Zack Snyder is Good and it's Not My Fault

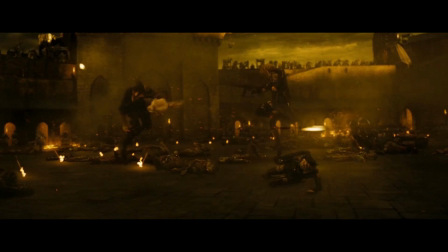When Babydoll starts dancing, we're taken to the third layer, the one presented in the trailers and promotional material as representing the main focus of the movie and consisting
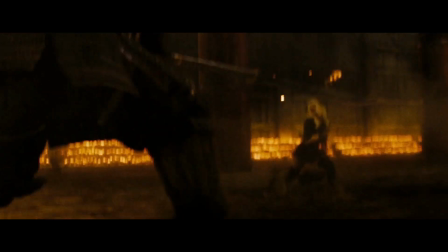entirely of a series of stylized and unconnected sci-fi fantasy action sequences in which the girls fight their way across various battlefields decked out in
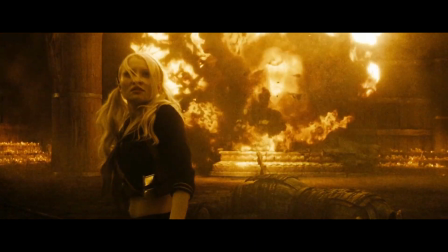stilettos and fetishized action gear while violence and destruction are dealt out through a series of increasingly phallic vehicles.
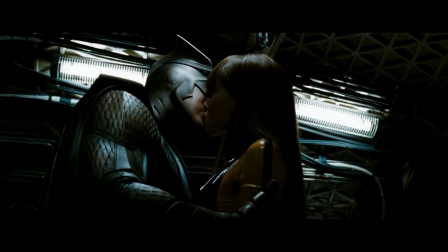This is where the titular sucker punch comes in. Zack Schneider took a lot of shit when he adapted Watchmen.
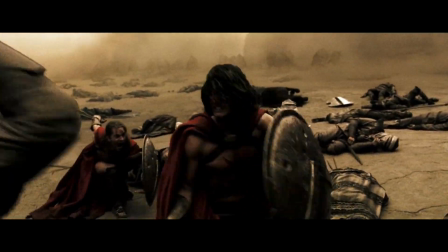Like a not insignificant number of people were quite convinced that 300 was fascist propaganda and they still did not
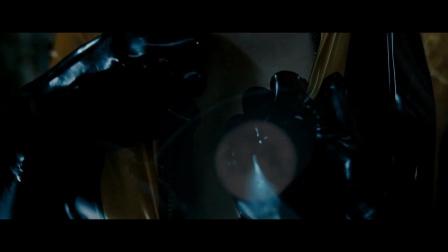take it as personally or retaliate with as much vitriol as a certain type of comic book fan did when he adapted Alan Moore's masterpiece.
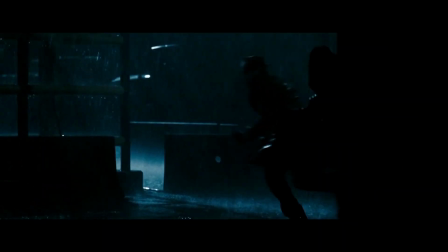The criticism from many was that Schneider didn't get Watchmen, didn't get the satirical nature of it.
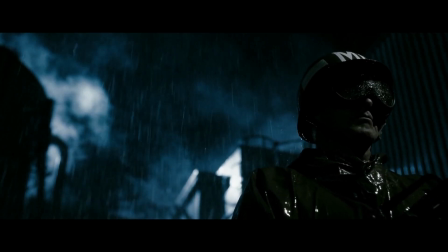To the point where even a decade after the film's release, articles are still coming out explaining this.
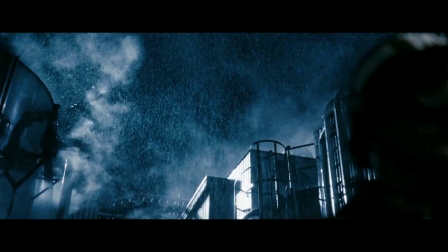In particular,
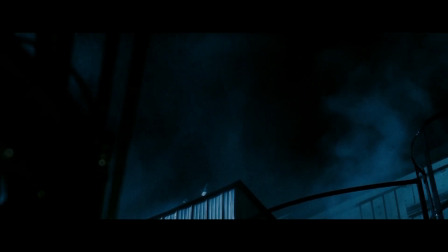this scene of Rorschach jumping off a roof in the rain really seemed to convince people that Schneider thinks comic book heroes are COOL AS F-ing SHIT.
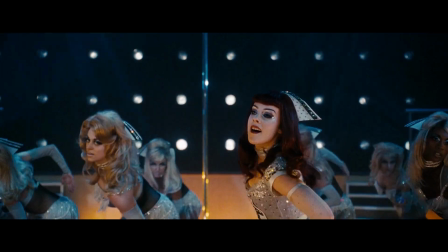Why is shit okay but not fucking? Anyway, his big follow-up to Watchmen draws you in with these gorgeous scenes of chicks dancing
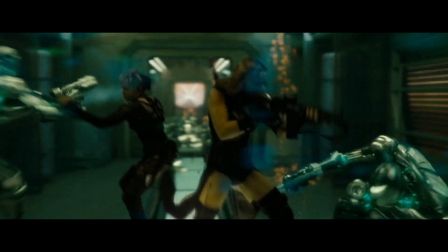around in high heels and fetish gear fighting robots and dragons and Nazi zombies and shit,
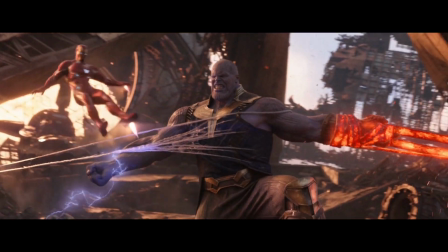but instead of some big escapist spectacle a la The Avengers designed to cater specifically to a certain kind of male audience,
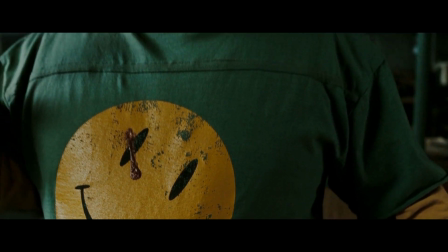like the one that spent the past decade and change, Wade campaigned against Snyder and everything he does,
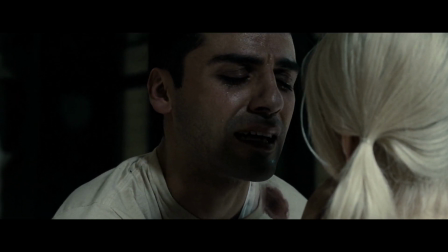we get something that spits directly in the face of The Avengers target audience and arguably on the concept of escapism itself.
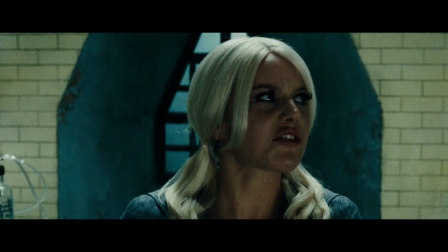It's a sucker punch to comic book nerds who pretend to be all woke and feminist while churning out and pawing over
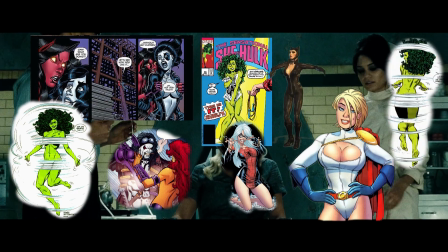material every bit as exploitative and demeaning to women as the patriarchal power structures they claim to be critiquing.
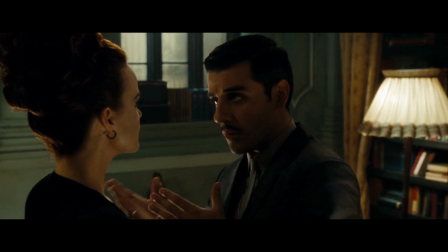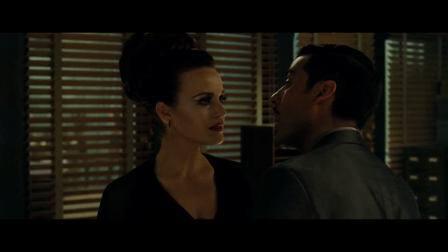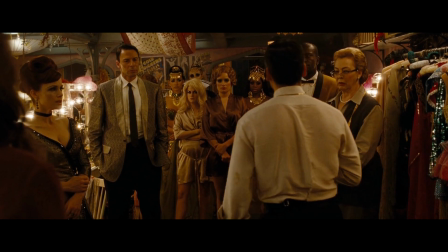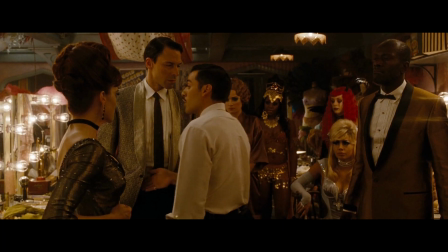Your lover, your employer,
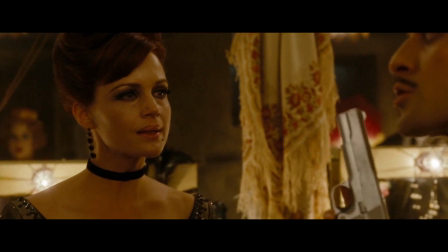plotting to take from me my most precious possessions, your very self.
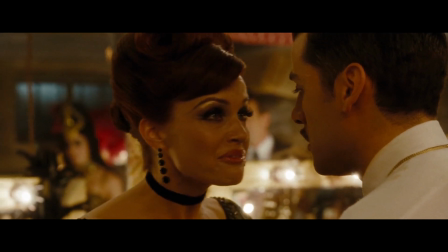There's not a doubt in my mind that Zack Schneider loves comic books, but he fucking despises comic book fans, or at least a certain type of comic book fan.
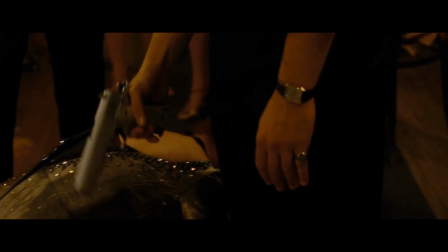And Sucker Punch is nothing so much as a treaty on the most toxic ways in which nerd culture relates to women, both as fans and as creators.
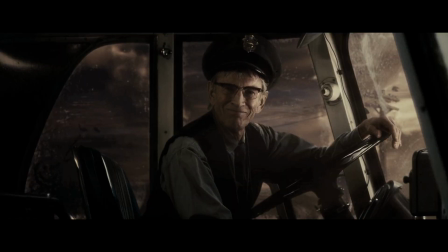The men in Sucker Punch, with one exception, are a concentration of the most repugnant,
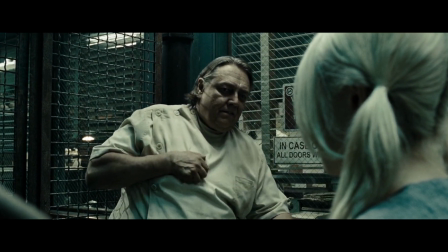vile, and generally unsympathetic pieces of shit you can scrape off the underside of an Applebee's.
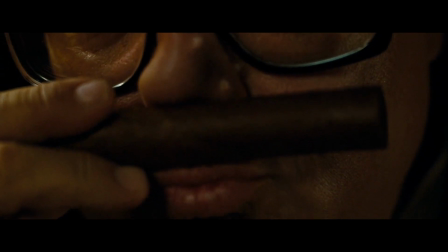Whiny, violent, unsanitary, greedy, oozing with inadequacy and a kind of licentious entitlement.
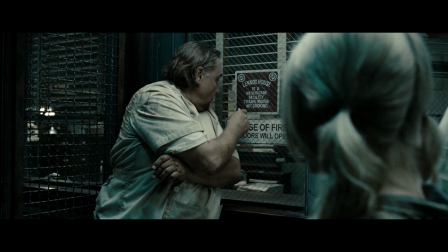Using whatever tiny power they can accumulate to exploit and prey upon the bodies of the women in their care.
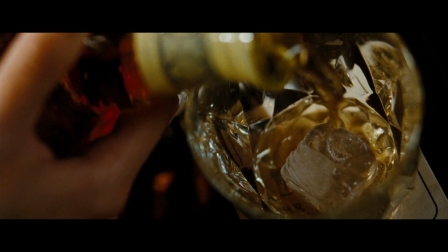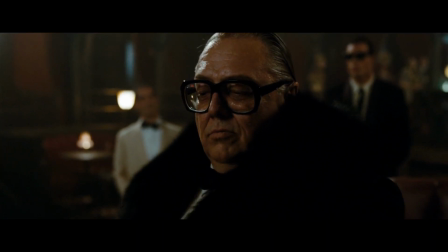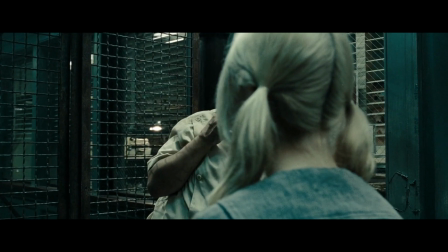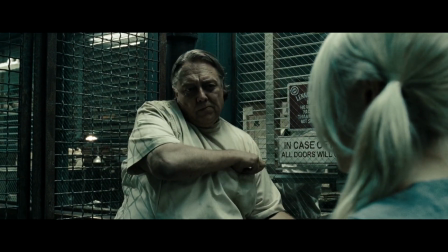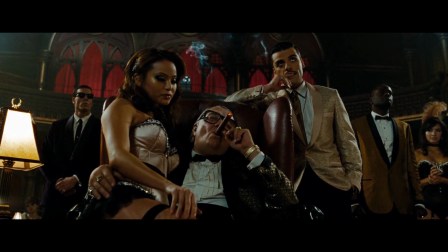Sucker Punch plays on all the most exploitative and misogynistic tropes in comic books, sci-fi, fantasy,
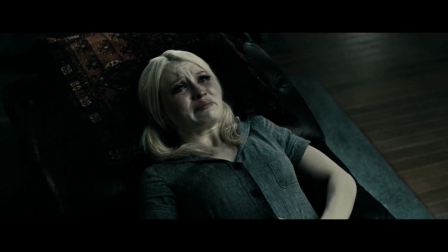the whole slave Leia thing and presents it in a way that utterly defies the audience to find so much as a titillating frame.
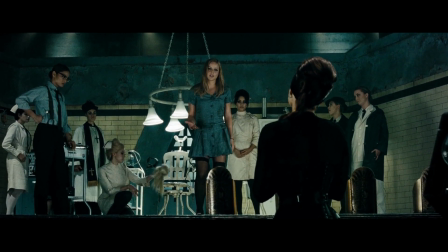I get the sexy little schoolgirl. I even get the helpless mental patient, right?
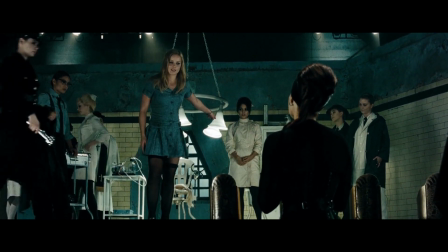That can be hot. What is this? Lepotomized vegetable?
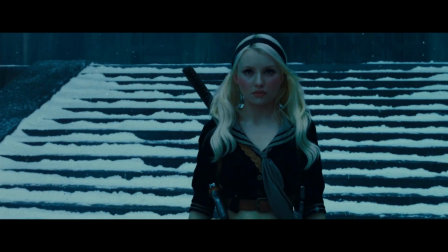Babydoll is all tricked out in fetish gear and pigtails in a way that makes her look both sexualized and childlike.
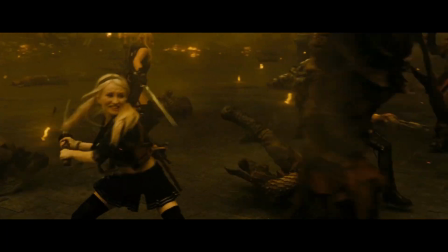She always has this sad, pained expression on her face during the action sequences that can't help but remind the audience what's actually happening to her.